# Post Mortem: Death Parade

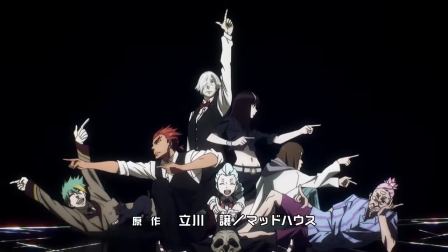[0:00]
Today, I wanted to take a look at some anime that might have flown under some people's radars.
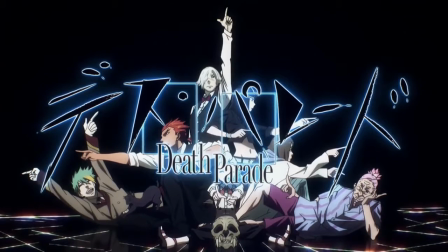[0:04]
The first one I wanted to start off with is Death Parade, a 12-episode series that ran in the winter of 2015 by Studio Madhouse.
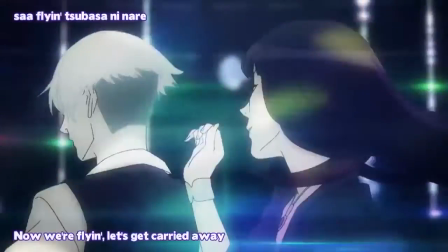[0:11]
Yes, that catchy opening Flyers by Bradio is probably the thing that most people remember.
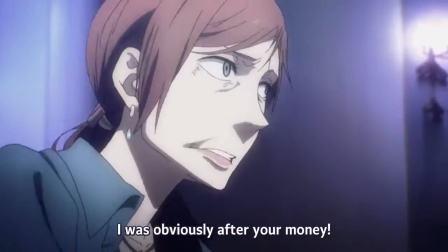[0:16]
It's probably because it ran opposite to the entire show's basis. Seeing how there was the word death in the title, the gloomy mood found throughout was to be expected.
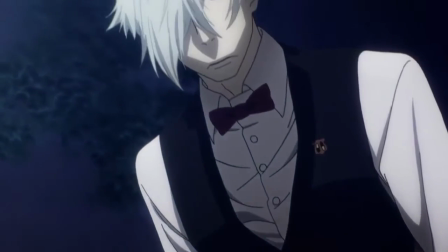[0:25]
But there was something about this anime that pulled me in. It had its concept, which was simple enough.
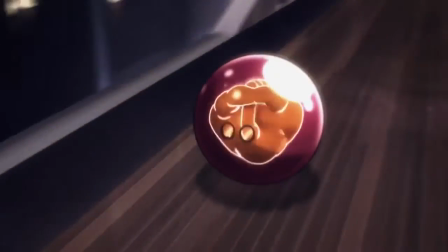[0:31]
That's not the end of it though. The way it ran with it, that's what kept it in my mind this entire time.
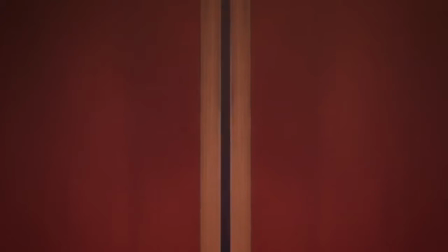[0:37]
Starting off with the premise of this series. When two souls die at around the same time,
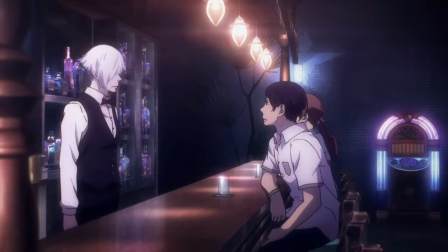[0:42]
they're sent to a bar called Quindecum and forced to participate in a game that has the ultimate purpose of evaluating the value of their souls.
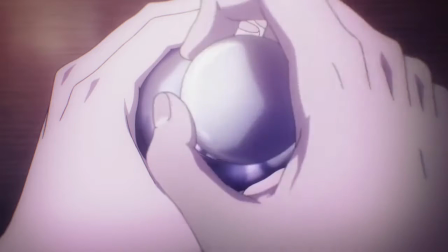[0:50]
This is done by the Arbiter. Now, if Quindecum ends up being real, I think I'd take advantage of the fact that it's an open bar.
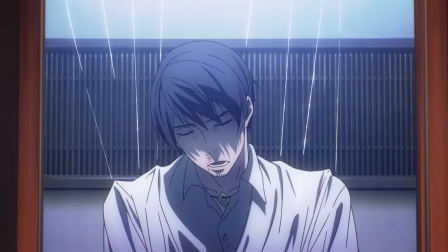[0:57]
Since these episodes focus on the two individuals, their stories usually end up being within the episode, maybe bleeding over to a second.
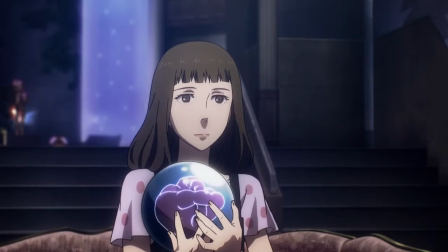[1:04]
The people are already dead, but they don't know that. Which means that the game they're playing, they genuinely think they're gonna live.
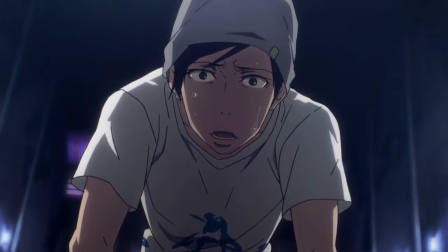[1:10]
And in doing so, this want and desire actually reveals who they are in the inside.
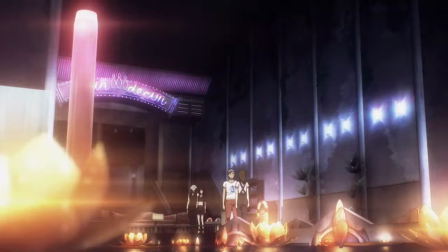[1:16]
It hits home that they were like this when they were alive. Now this series was beautiful for sure, especially for its visuals.
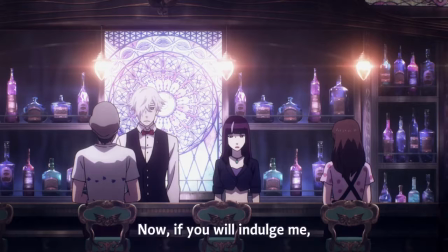[1:23]
The background art made sure to give the bar this glitzy, high-class feel.
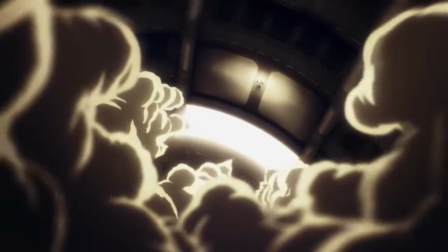[1:28]
Still, the bar kept an air of mystery as the places they had to play their games would pop out of nowhere,
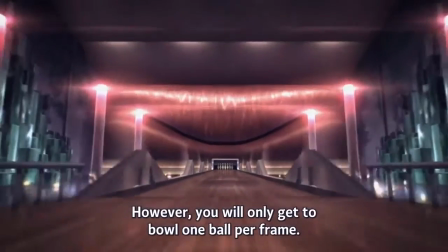[1:33]
almost if there was no real explanation to it or no logical order of why it had to show up there.
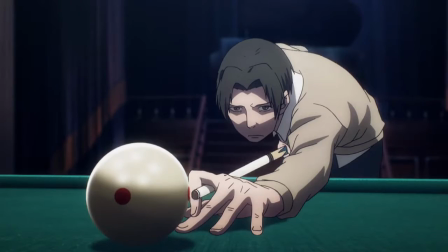[1:38]
The wide variety of shots as well, they definitely didn't hold back there. Sometimes, the camera would just sit back and let the scene unfold before the audience.
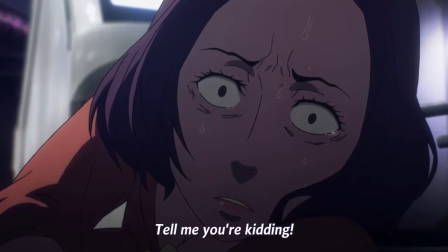[1:46]
Other times, it loved being in people's faces, especially when they were freaking out.
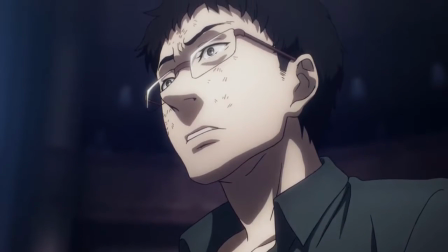[1:51]
So it would capitalize on any discomfort, anguish, and sorrow. Animation was very well done, fluid, lifelike.
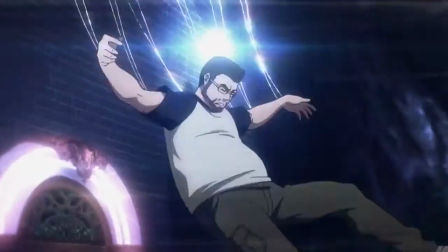[1:58]
Really made them feel like desperate, recently deceased humans.
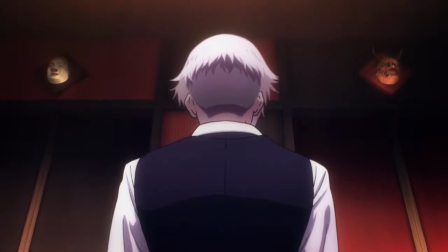[2:02]
There was also some visual storytelling, primarily with the masks, to imply the fate of the various subjects when they were judged.
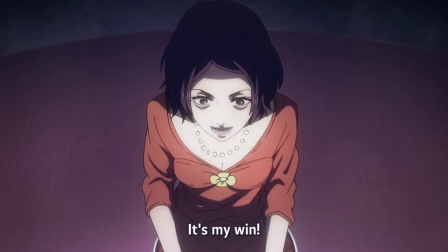[2:08]
This anime is pretty, yes, but it didn't lack in the area of character writing either.
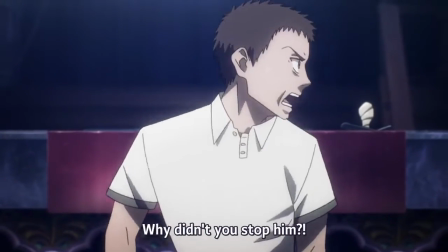[2:13]
And while each game may have varied with the level of sympathy that the audience gave, but it definitely tried its best in making each person's plight understandable.
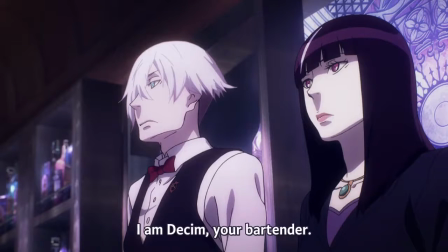[2:21]
Now, for our two main characters, Deckum and the black-haired woman, they're the common element that we follow throughout the various episodes and people,
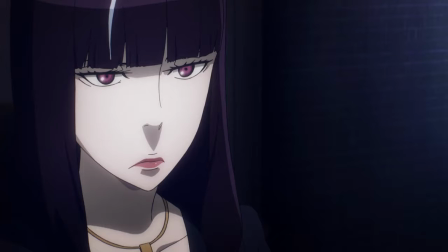[2:29]
so naturally, the most change the audience would see would be with them.
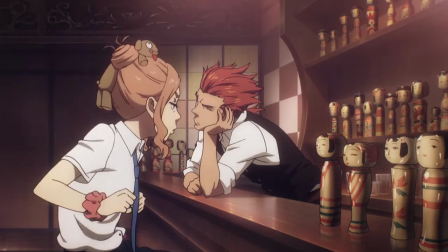[2:32]
The various people that are being judged themselves, though, are remarkable in their own right, coming from so many different paths, some good, some bad, some just in between.
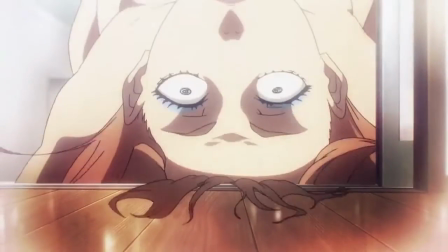[2:41]
To end up here, some may have made a mistake that turned fatal. Others were just in the wrong place at the wrong time.
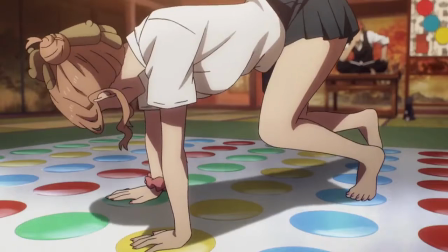[2:47]
To have the twist of competing in a death game in where you're already dead. See, it's not to make it tense.
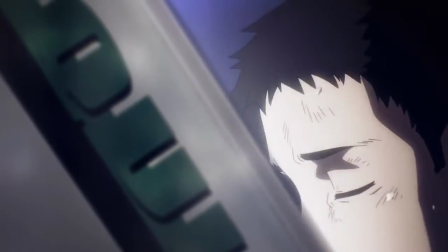[2:54]
It's to find out who they really are. As these games play out, so do their actions, and agree with them or not, it comes from a place of being cornered and desperate.
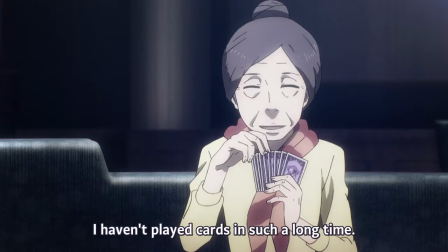[3:03]
No matter how different lives were being led, the fact that there was a life there to begin with is something remarkable in its own right.
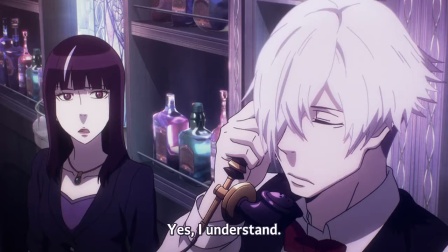[3:09]
Now with Deckum and the black-haired woman, both are exceptional in their own circumstances.
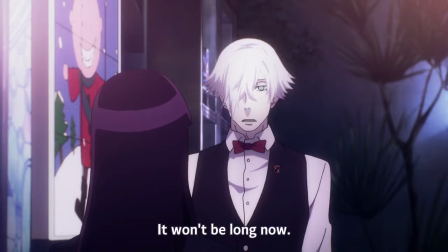[3:14]
Now for Deckum, despite his stoic demeanor, he is an arbiter implanted with human emotions,
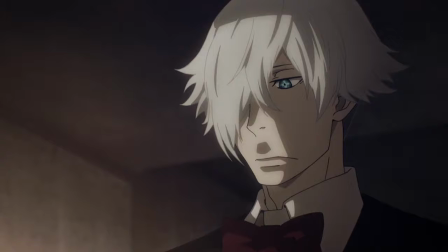[3:20]
which throws the whole objective judgment from above thing out the window, at least for him.
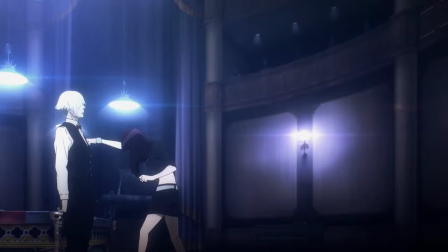[3:24]
With each ruling that he hands down, he learns a little more about humans, but it's unlike how the others around him learn.
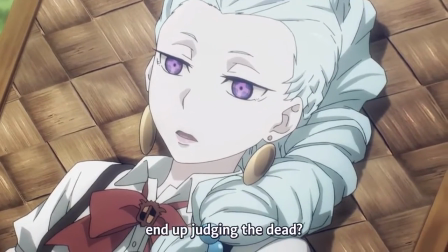[3:31]
Now his superior, Nona, has rather mysterious motivations and reasons to learn about human emotions,
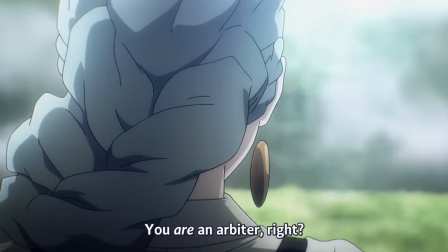[3:36]
which leaves her to be a questionable ally, while his partner Ginty just doesn't give a damn about them.
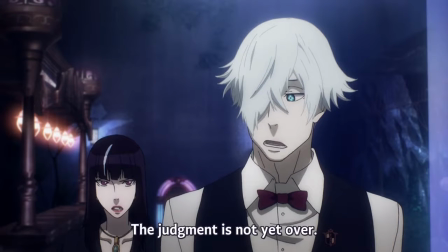[3:42]
Deckum is learning from a place of empathy. He's learning about the people he's judging because he's feeling everything they're feeling as they play these games.
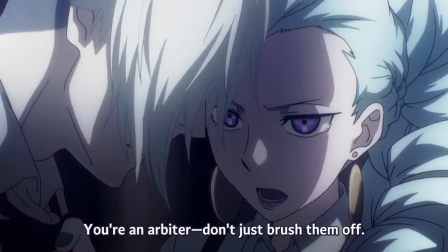[3:50]
Any clue of emotions showed as miscalculations in his deductions or a brief surprise at an unexpected discovery.
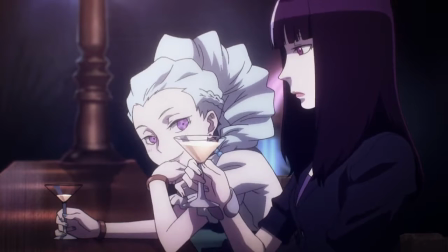[3:56]
Now the black-haired woman is bizarre because although she's human as well, she's not judged and allowed to stay in Quindecum.